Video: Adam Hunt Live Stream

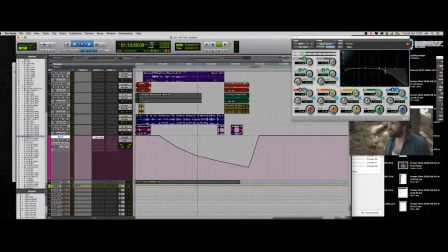13:11 Just want to be pretty careful, but you can see how slow it's going. It's like, yeah, very slow. Sometimes you just won't even hear, you probably won't even hear most of that cut off, roll off there.
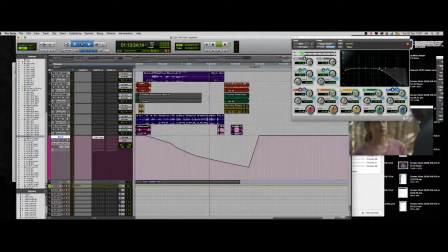13:28 But I just always make a new, just kind of try and smooth it. Whoops.
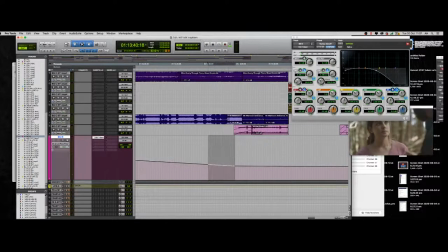13:39 We might just like slowly get it down. Okay, let's go for like really poignant moment right on the
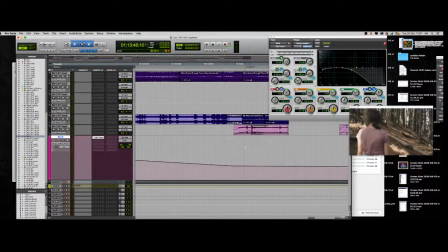13:48 boom. Okay, so we're here and we want to be like almost like complete silence. We're just so subtle. Okay, that's about 400 hertz.
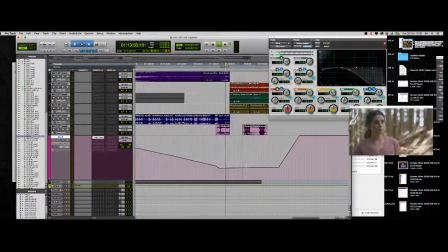Okay, then maybe we just bring that back up.
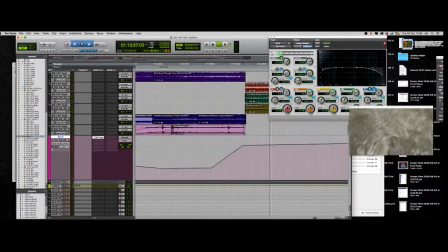14:11 You know, start blunt fade and then just see.
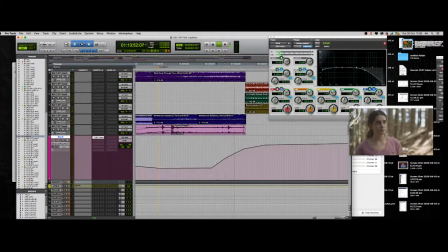14:28 Get a little bit of that sweepy feel there.
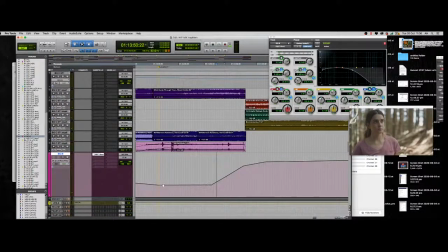14:34 So that's just something to be careful of. Maybe we just like start fading it from back there. We get the silent.
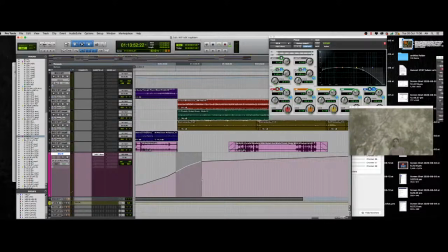14:52 Alright, so then maybe what we're going to do is use the gesture of the camera. That is when we're going to open it up. So that's how we're going to get our gesture. Instead of just snapping and getting and feeling too much of that sweep.
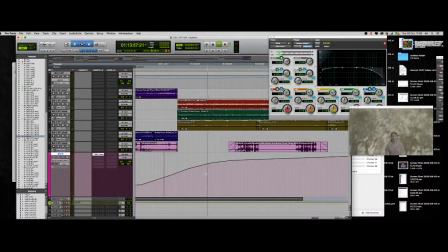15:10 Still hear the sounds. But then as the camera moves down, it just slowly opens up a little bit.
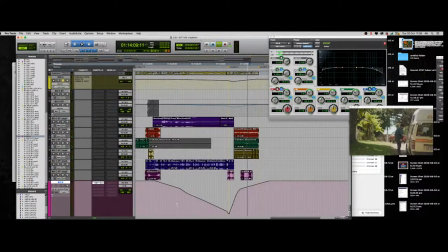15:21 Okay, now we're just solid back in the environment. So we've managed to just turn the volume down a little bit by what? Okay, 10 decibels, so quite a lot. And then we've also just filtered it all the way out.
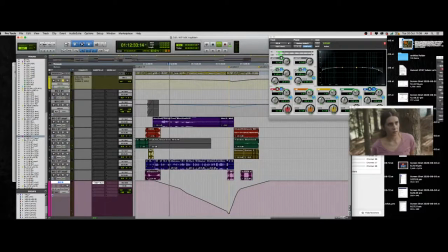15:35 So we've moved from like, bang, we are in the forest.
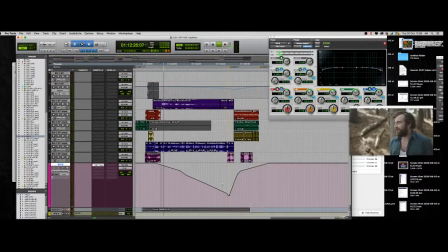15:41 There's no avoiding it, to
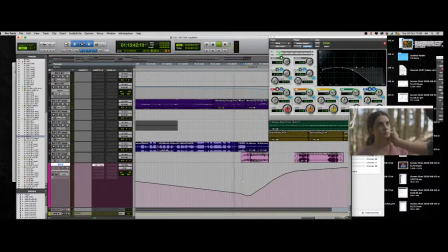15:46 moving inside of her head without having to just mute it. You're still getting these creaks and a few things.
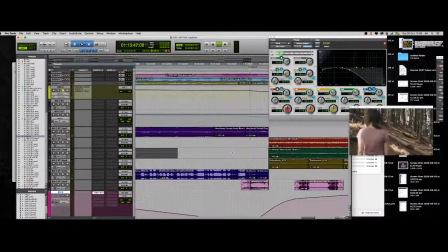15:52 Maybe it's in a different group, I don't know, but it might be this one. Like, there's some great sounds there,
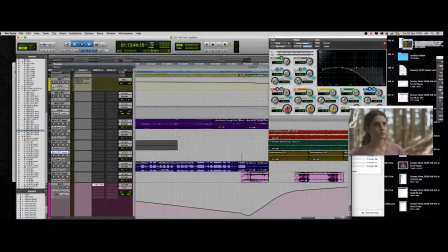16:01 which kind of lend itself to being a part of like her own internal groans or something like that.
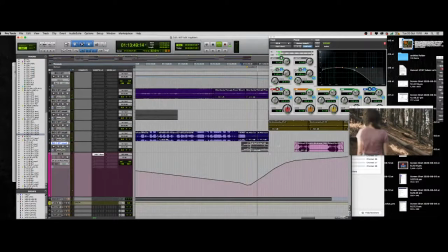16:08 I don't know. Probably just mute that one then. Where's the bird chirps?
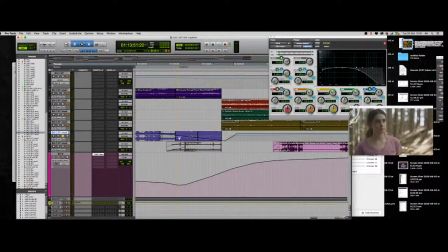16:20 Okay, so I don't want this one, so I'm just going to mute that one out, so that one can just fully fade out. Yeah.
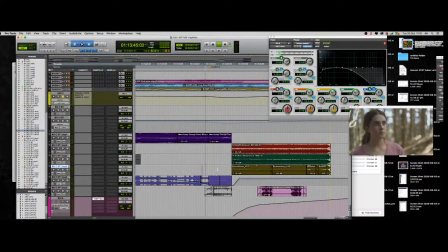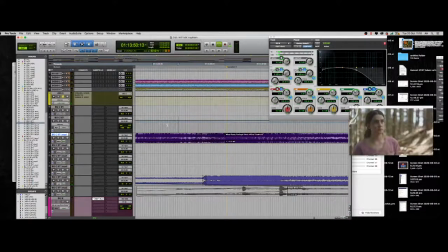16:38 Getting a little bit of a jump here. Just be careful. I don't
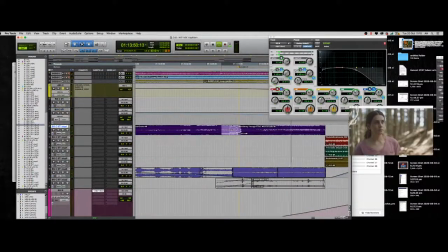16:46 know why that is. That's a bit
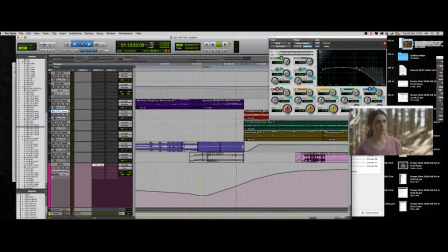better. Yep, and again, so and then we want to maybe smooth it out. Okay, and this is why I try and get the background starting a bit earlier and then cut to it.
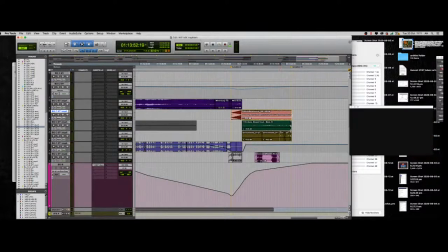17:06 Is that maybe we just want to fade it out, fade it up slowly, so we're not getting a
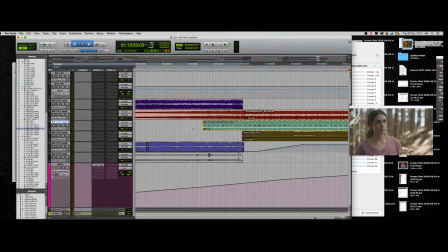17:17 jump maybe, and then just slowly fade it up.